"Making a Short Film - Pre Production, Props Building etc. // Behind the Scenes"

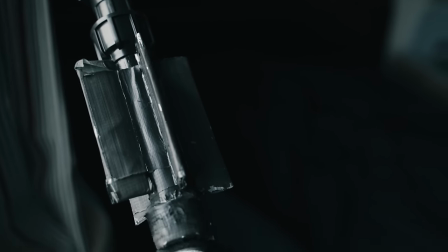[8:17]
I didn't add much more. At the top, I attached some cardboard to create this shape, and below I added a short thread with some coin-like items hanging from them.
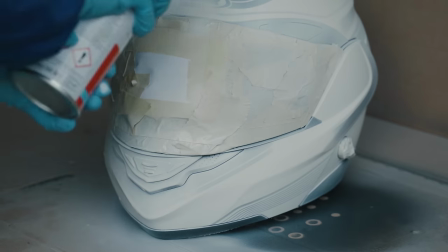[8:26]
The helmets got a second and third layer of paint to really cover up the old helmet. In the end, I didn't even add that many details.
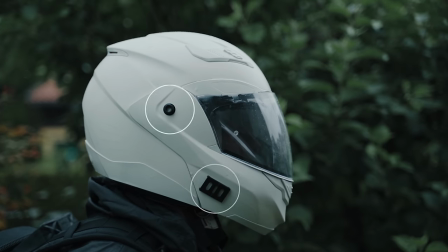[8:33]
I only glued these two things to each helmet and decided to leave it like that because I felt again that more would go a little too far and again look like I'm trying overly hard.
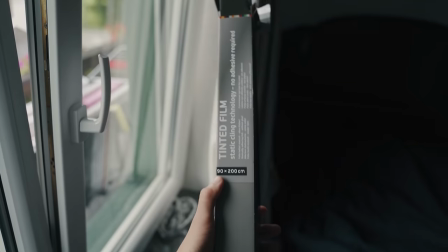[8:42]
The last thing missing on the helmets was the darkened visor. For that I bought a darkening foil which is thought to go onto windows to darken them.
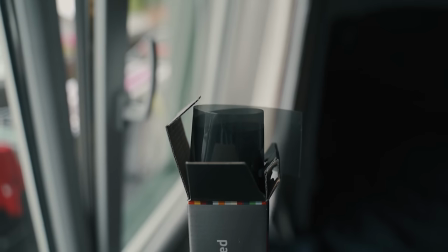[8:49]
So in my case instead of attaching the foil to windows I glued them to the inside of the helmet.
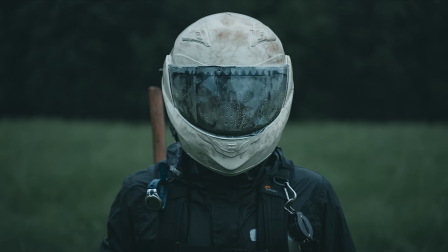[8:54]
With that step completed the helmets were almost ready for the shoot.
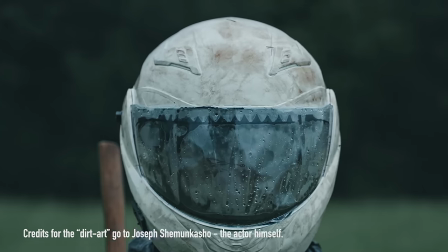[8:58]
The only thing that got added before shooting was some dirt and brown stains on the helmet to make them look old and used.
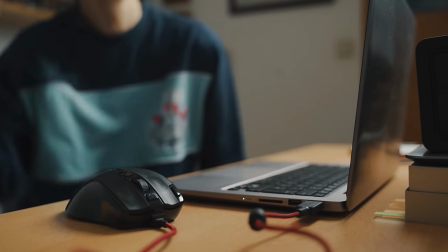[9:04]
After making these props I still had a lot of pre-production ahead of me. I hadn't even made a storyboard yet, so of course I also didn't have a shot list yet.
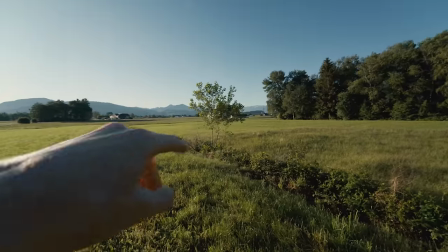[9:12]
I was also still missing locations. I knew that I'll be filming on the fields in my area, but not more than that.
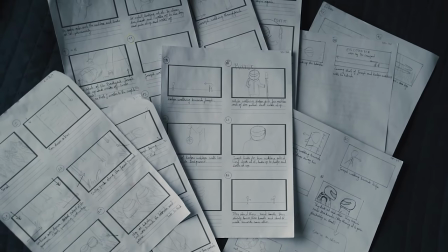[9:18]
I drew the storyboard shot by shot, slowly constructing the cinematography of the film in my head.
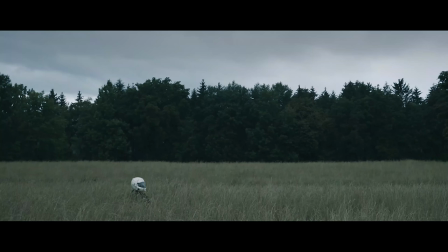[9:23]
I was thinking to go for some slightly exaggerated compositions.
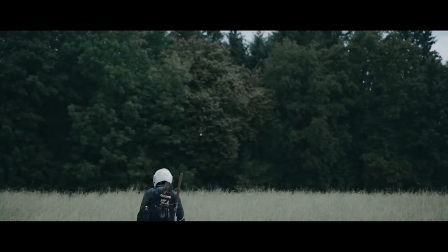[9:27]
Lately, I've really been enjoying this type of composition, basically taking the rule of thirds but making it more extreme.
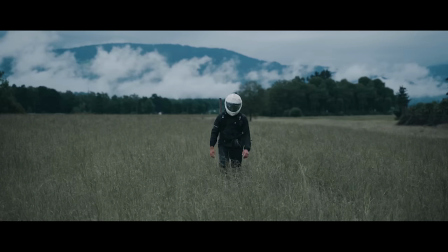[9:33]
I wanted to have many shots with a very low horizon. Something else I had also already decided in pre-production was the aspect ratio.
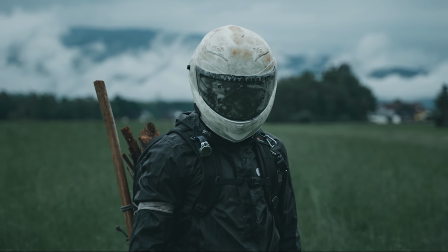[9:40]
I would call myself a fan of the super widescreen anamorphic aspect ratio,
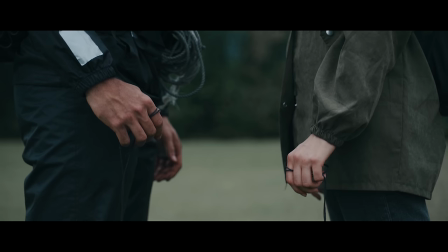[9:45]
it's just so cinematic, so I decided to choose the aspect ratio 1 by 2.35.
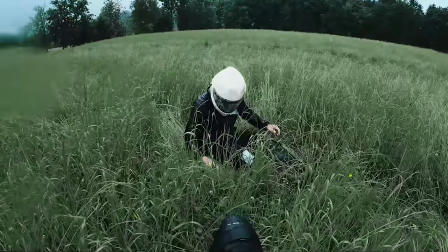[9:51]
I had to keep this in my head before the shoot and during it, because I was going to shoot the film in the standard aspect ratio of my camera,
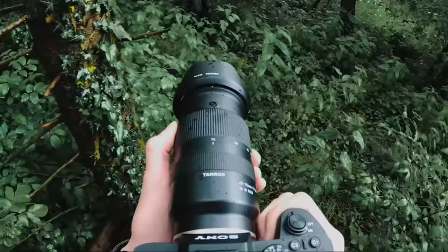[9:58]
so 16 by 9, simply because I do not have anamorphic lenses.
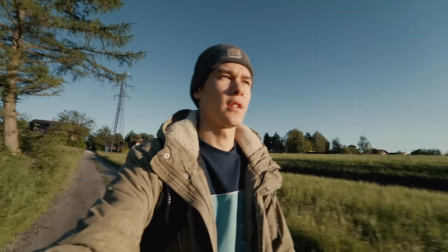[10:03]
I went on a location scout to find fitting locations and test the compositions I had thought of shooting.
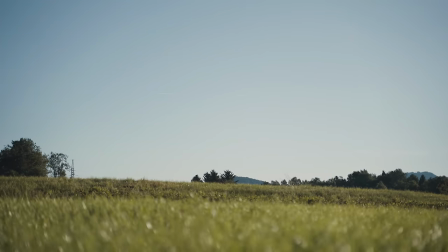[10:08]
Finding the right place for certain compositions went pretty well. I found this spot here where I could shoot at a slightly low angle and create this clear horizon line.
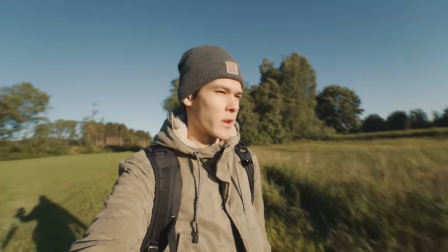[10:17]
However, I realised something during this scout. My vision of shooting this film in the bright orange light was not going to happen.
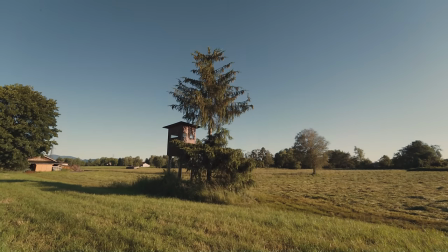[10:25]
I got some test shots and tried colour grading them later and it was not working out.
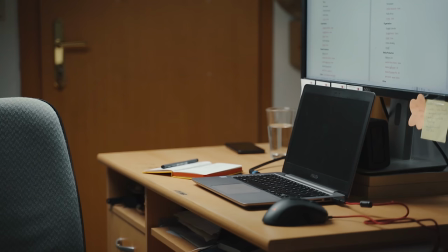[10:29]
After some time to think, I decided to flip the weather and make this film a cold, wet and blue film.
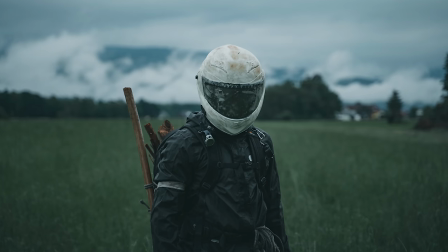[10:36]
Now what was still missing is the completion of the costumes.
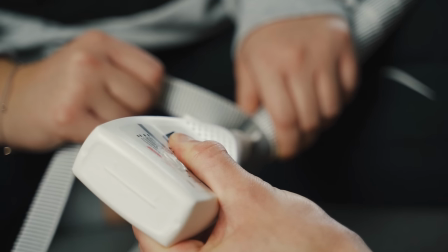[10:39]
I had built the props, but I still needed to decide on the general outfit of my two characters and their accessories.
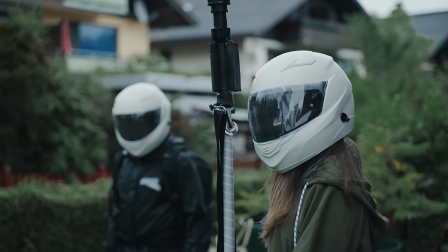[10:45]
Therefore, a few days before the shoot, Katja and Josef came over to test out a few outfits.
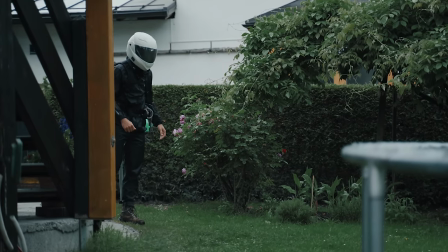[10:50]
You already know what we ended up with, Josef wore this dark rain jacket and trousers with brown hiking boots.
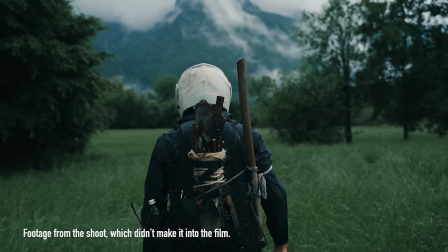[10:56]
Additionally, I gave him my camera bag with multiple extras somehow attached to the bag to give it more detail. I think especially the wood I attached to the bag sold the survival look I was going for.
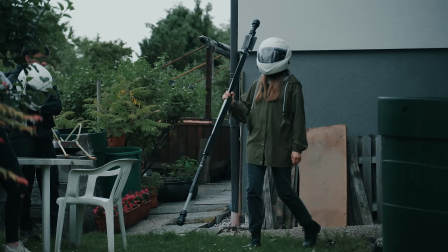[11:07]
Katya got to wear a green jacket, dark grey jeans and black boots. I added a few things to her as well just to make the whole costume a little fuller.
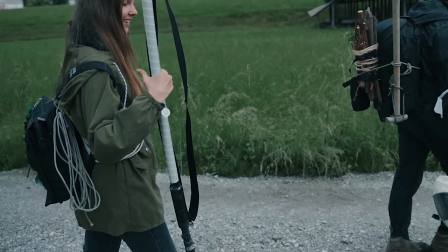[11:16]
I gave her a small backpack with ropes and a little torch attached to it. And also I gave her another rope which she hung around her shoulder.
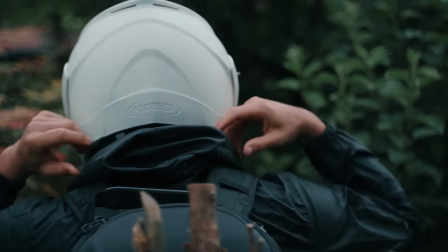[11:23]
With those details added to the costumes, we were ready to shoot. I had scheduled the shoot in a few day times, but we had to keep an eye on the weather forecast to pick the right day.
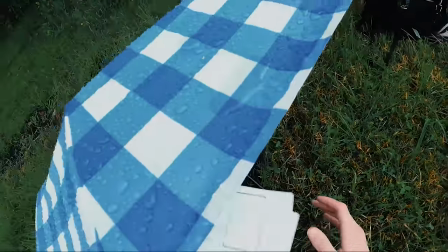[11:33]
But that is content for the next behind the scenes video, in which I'll be going over the production itself, the camera gear and how the shoot all in all went.
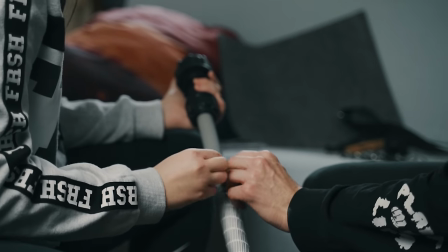[11:40]
I hope you enjoyed watching this first episode all around the pre-production process and you could find some value in it.
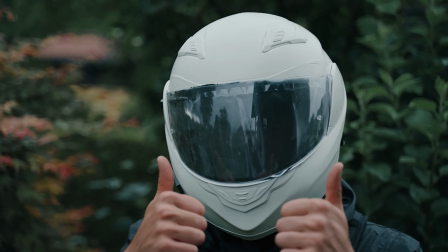[11:47]
If so, leave a like. It helps me out, it helps the channel grow a little bigger and I hope to see you again next week in the next video.
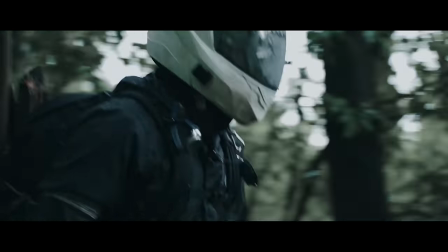[11:54]
Until then, goodbye.